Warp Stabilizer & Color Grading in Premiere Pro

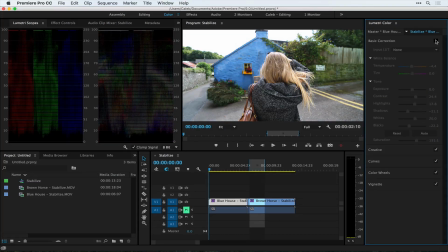487s
But just the difference of how flat this image looks of, you know, every color is about similar, and you can see over on the waveform here, everything's between about 10 and 70. If I turn this on, it's stretching it down to zero, up to 80, you're getting a more dynamic image. And you're getting tools like you would in Lightroom or in some other photo editing app, right here alongside all your video editing, and I really like the addition of this as well as the extra things like
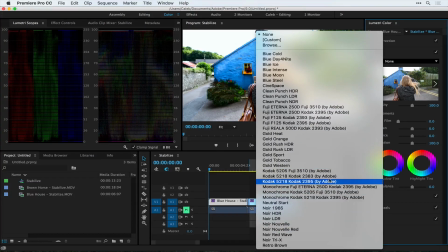517s
creative where you can put different looks on that mimic different kinds of film stock as well
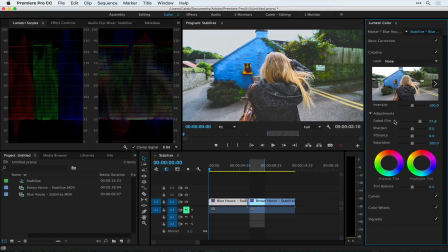522s
as making it a little more faded like if it looks like film there. So now it starts to look like it was shot on film a little bit. You can make it like less sharp if you want. You can do a lot of different things with curves.
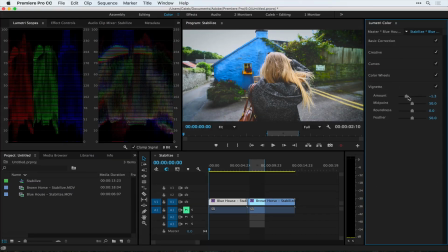534s
You can do some vignetting if you wanna like make it a little bit more dramatic and stuff, But I mean you can do a lot of things in here, but just the ability to click over to these quickly and go to this and be like
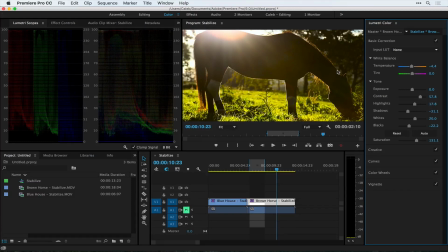549s
Now it's more dynamic image because I spent some more time doing some color correcting And these are just two effects warp stabilizer and Lumetri color inside of Premiere There are a ton of others are a lot of audio effects video effects to do different things to your footage and Really the sky's limit when it comes to Premiere and when you reach the limit that is that sky Then you can go to one of their other apps like SpeedGrade or After Effects to do more things with your video editing. So really recommend Premiere Pro if you haven't tried it at all. It's not that intimidating. It looks intimidating because there are a lot of panels and buttons and everything. But I put together a free course called Premiere Pro 101 that will walk you through in five video emails that you'll get one day at a time how to start using Premiere.
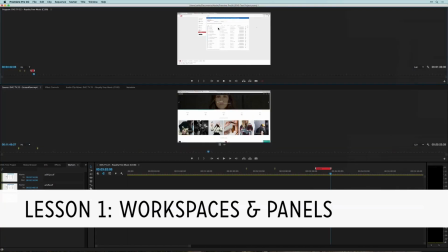597s
I'll walk through how to use the workspaces, how to import your footage, how to start building a sequence,
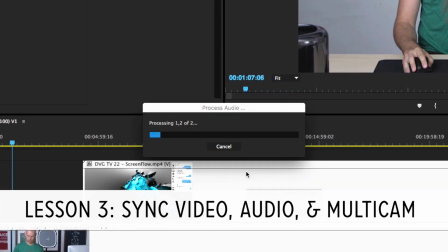604s
sync up video and audio together, make multi-cams, starting to do some of this color correcting work,
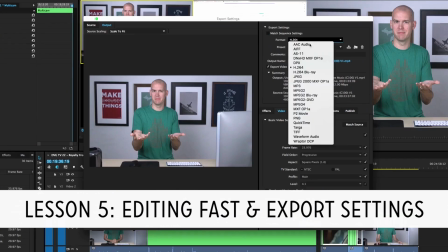611s
as well as what settings to use for exporting and editing a little bit faster and how to get through the first cut as quick as you can. So you can start that free course at DIYVideoGuide.com slash Premiere 101. One, you enter your email, you'll start to get the first lesson the very first day, and you'll get the next ones over the next four days. And in just under an hour, if you've watched through all the videos, you'll get a grasp of what Premiere Pro entails, and it'll be way less scary. So I encourage you to join that email course, and there'll be one more video where I'll discuss why I like Premiere Pro so much, and then we'll be announcing the launch of our paid Premiere Pro course, the full course on someone that wants to use Premiere professionally and take their edits to the next level. So thanks so much for watching this video, and I'll see you in another one. Cheers.